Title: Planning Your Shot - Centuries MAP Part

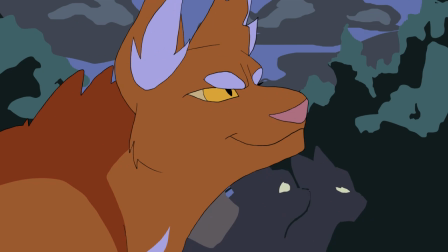0:00 It's just one mistake, it is all it will take Hi guys, welcome to It's Neal Teaches of Short.
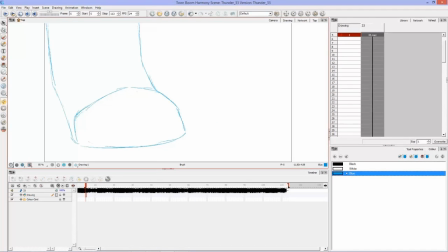0:07 I'm going to be showing you how to set up your shot and kind of my process on how I do all this. So, for this map, it's a very simple animation. Remember, you don't need to be, or need to have super complex animations all the time.
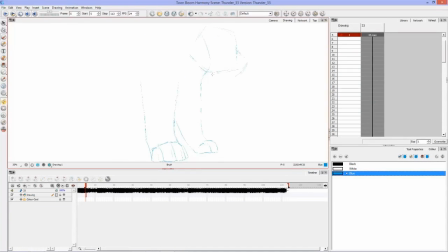0:22 Sometimes, simple is best. and that's kind of what I was hoping to do with this part because you know they they needed me to fill in for a backup and this map is just kind of waiting to get done so I wanted to get this part out to them pretty quickly so here
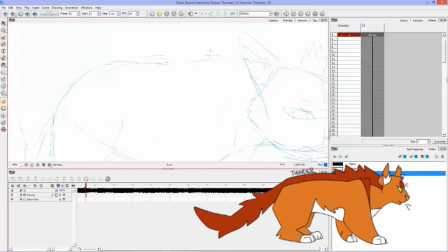0:39 we have thunder and you'll notice that I'm drawing his whole body in here even though you
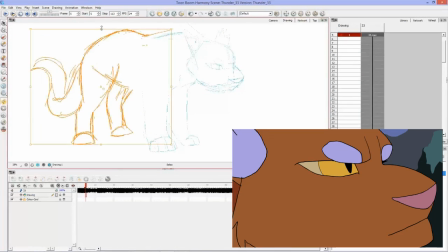0:44 only see this much of him in the shot uh this is important I
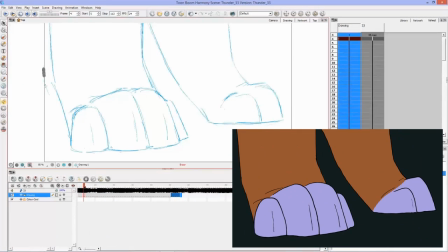0:50 I can't stress this enough, I see so many animators who don't draw in the whole character,
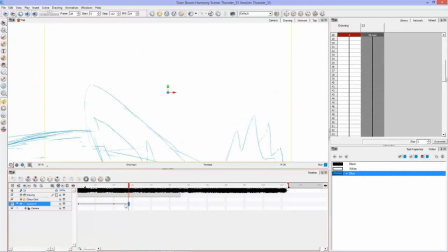0:57 and then it kind of looks like the character is floating around the screen. If you draw in the whole character, and it doesn't have to be pretty, you know, just draw in the whole character,
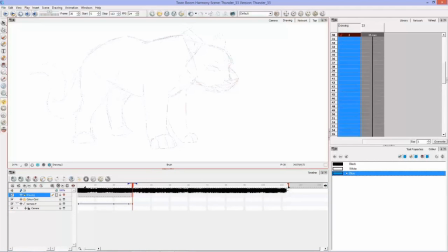1:06 and then you have a nice solid foundation on where to move all your bits and pieces. So, you know, now when I move his head, I know directly where that connects back into his body and into his shoulders and into his neck.
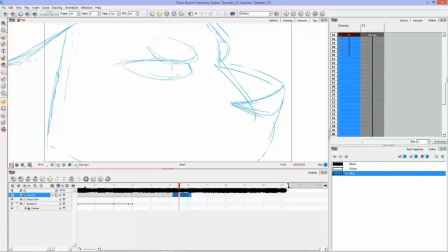1:22 And same thing when I animate the feet later on, and I'll kind of talk about that when I get there.
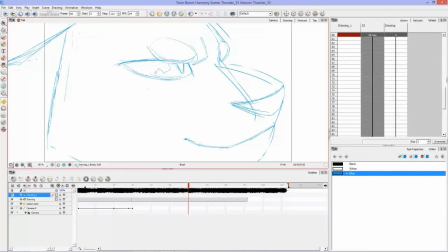1:29 Now you'll see here I've only got about three drawings, and these are just my key drawings.
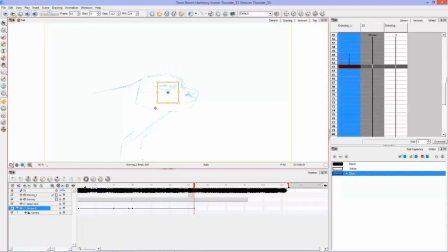1:35 Right now I'm working pose to pose, and I'm getting these key drawings exactly how I want them to be. and then below that a couple of layers you'll see my camera and my camera is sort
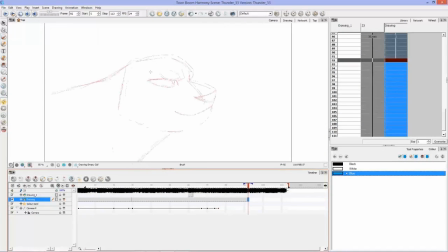1:46 of making up for the fact that I'm not animating a whole lot in this map part so you know the camera moving around kind of gives more life to what would otherwise be a pretty dead shot
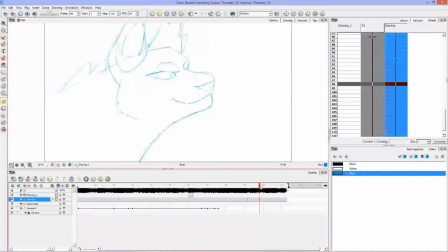1:59 if this was just far away and the camera didn't move so the camera adds a little bit of life and makes it easier on me so don't have to animate more of thunder moving when I really want it to be a very simple shot.
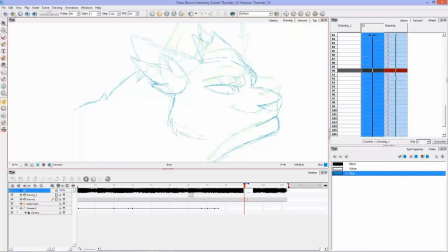2:15 So there's my third key pose and I'm just kind of cleaning up the line work here a little bit, especially the parts that you're going to be seeing.
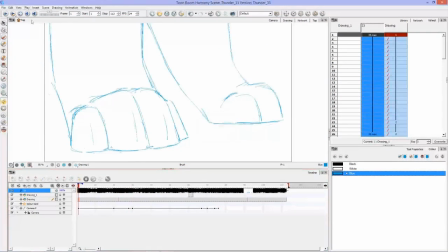2:30 You know, like I said, the stuff in the back with his body and his tail and its back legs and stuff, you know,
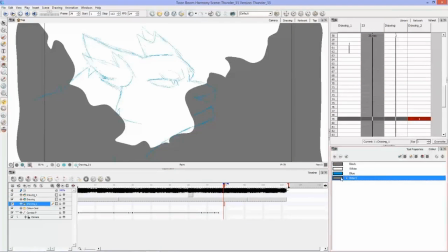2:36 you're never going to see that so it's it's just there for me to look at
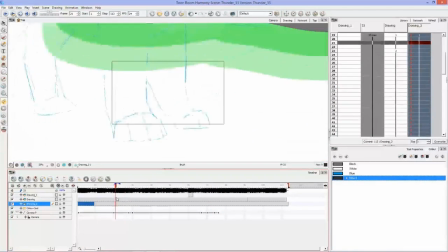2:42 when I'm moving him and animating him and I know that he is where I
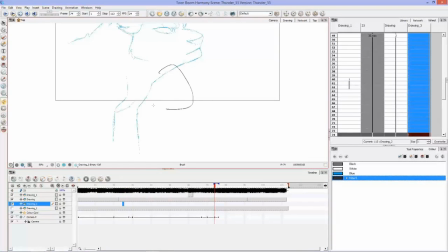2:47 want him to be and it doesn't look like you know his head
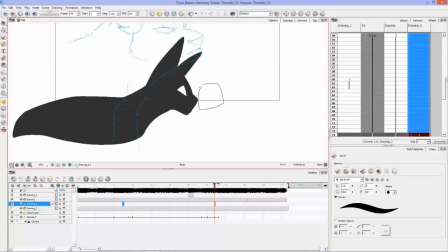2:52 and neck are floating around not connected to a body anywhere
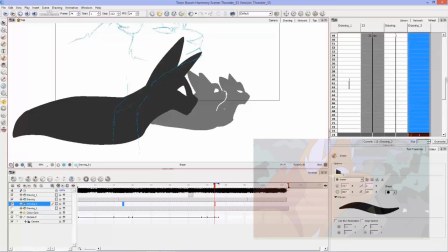2:59 so here I'm drawing in some some of the background cats you see in the finished map they're not the same colors in Toon Boom you can change the colors anytime
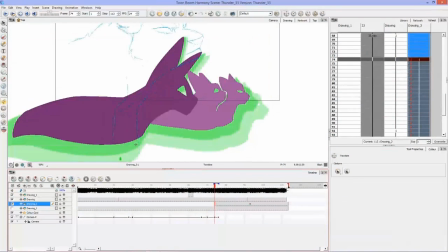3:07 time you want so I just kind of threw on some some basic colors onto them
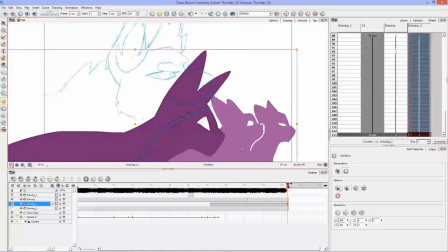3:12 to help me visualize what I wanted for this map part so I get
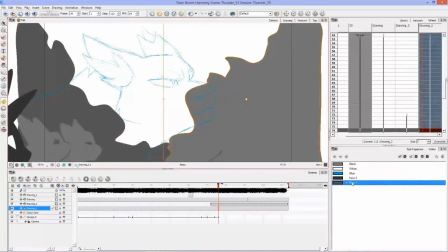3:17 I get them in there and like I said they're just kind of placeholders until
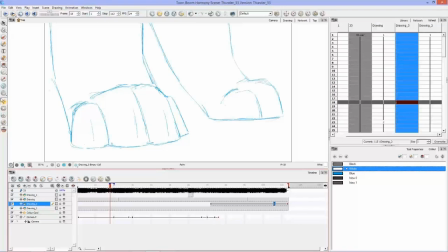3:22 I find exactly what I want and so now I'm
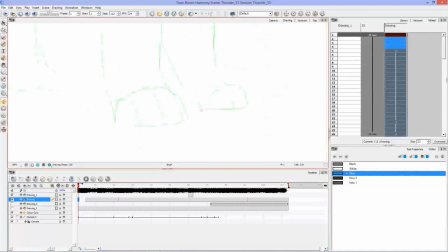3:27 going to go into the actual animating here so here you can see,
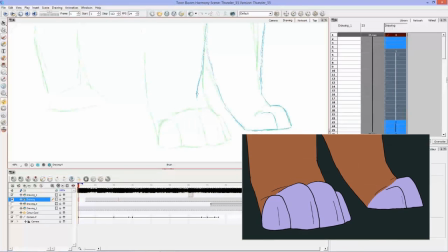3:33 even though the the paws are the only thing that's going to be in shot, I'm still drawing all the way up to the leg.
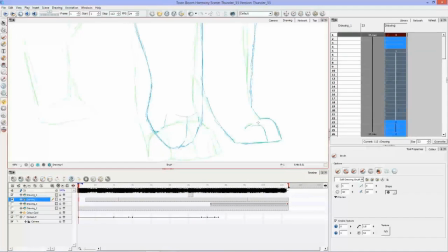3:42 And this just makes sure that my anatomy stays correct and that, you know, I don't have any floating limbs.
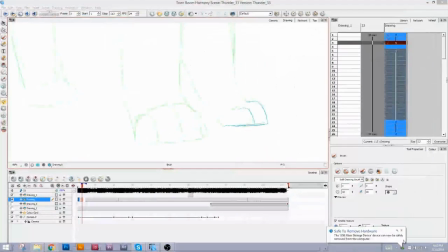3:50 So even though you never see some of this stuff,
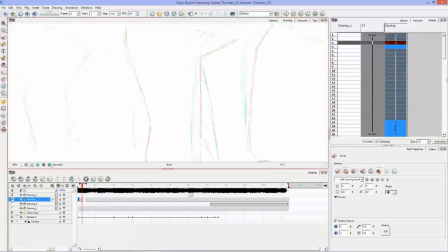3:54 it's always good to kind of draw back and see you where you want that all to be. It'll help you in the long run. And here you can see a frame that I ended up deleting just because I didn't like it.
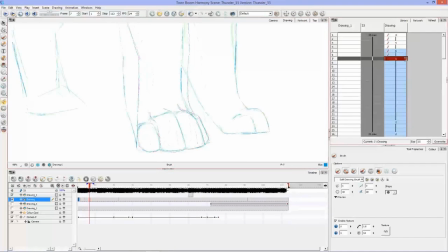4:06 I had Thunder's Paws connecting to the ground and I decided I didn't like how that looked. So I drew in a different frame here where it's instead of a squat.
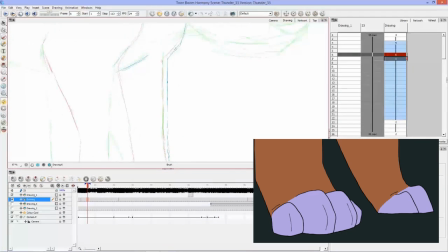4:18 It's instead a squash and it's Thunder's Paws squashing into the ground before it kind of settles into its resting final pose.
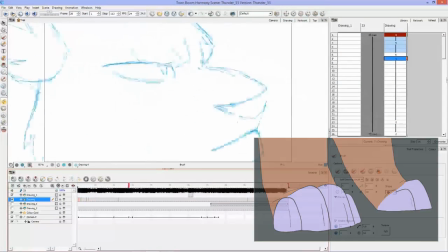4:26 And part of being a good animator is knowing when to throw away drawings.
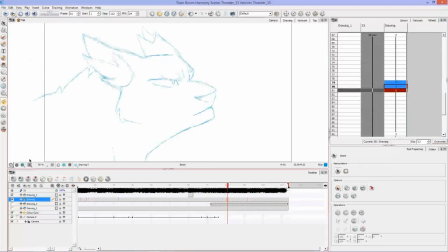4:29 You know, you'll have hundreds of drawings that that you'll either throw away or you'll end up not liking them. And so, you know, you just you just get rid of them. And there's no problem in that. If a drawing's not good, there's no point in keeping it.
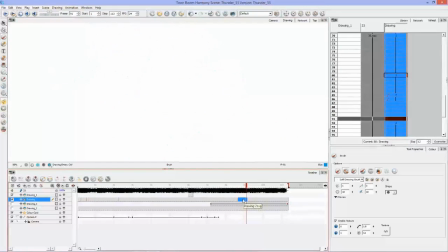4:46 Or as they would say in my art school, learn to kill your babies. If your art is your baby,
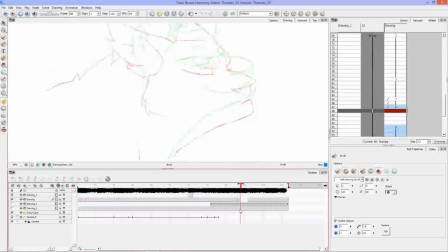4:53 then you gotta learn to take it out and kill it every once in a while, as morbid as that may sound. So here I'm moving the head and you'll see that sometimes I draw in the frames and like here, here's a straight in between.
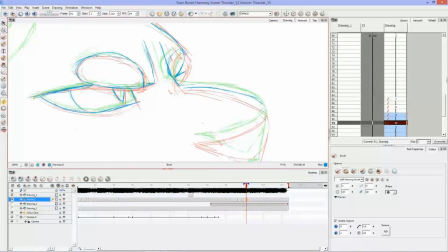5:13 But other times I'll just, you know, take the selection tool and and move the bits and pieces that are already there. This helps with consistency and it helps with volumes the correct size.
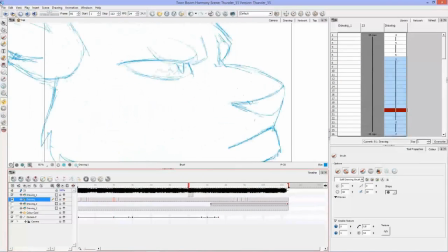5:27 So you know I don't want Thunder to suddenly suddenly go off model.
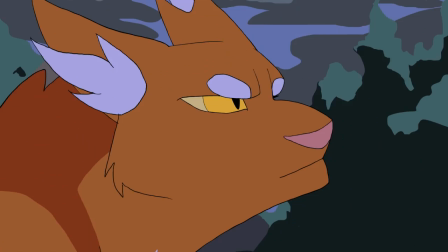5:32 You know I can just copy and paste those frames and move the bits that I want moved
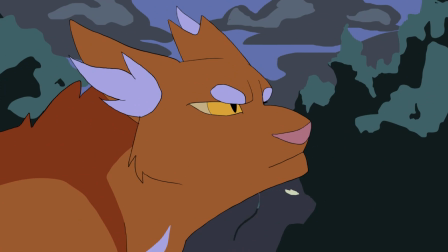5:36 rather than trying to redraw the same thing perfectly with the same volume each time.
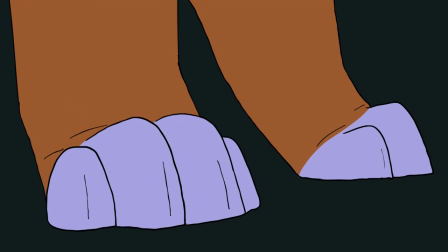5:43 Okay and then that's just the line art or excuse me my rough sketches I didn't record the line art or the coloring because that's pretty basic stuff I might do a video on those things in particular if you guys are interested in seeing that but this is just for planning your shot remember
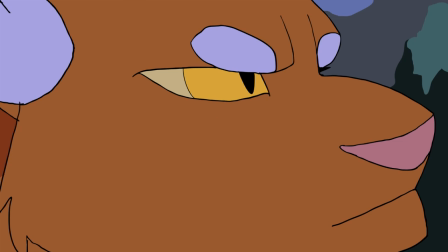6:02 if your shot doesn't look good by the time you finish the rough drawings it's not gonna look good when you ink and color it so you
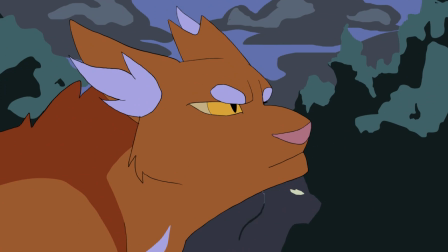6:09 know always keep that in mind a good shot is a well-planned shot and And here's the matte part again for you guys.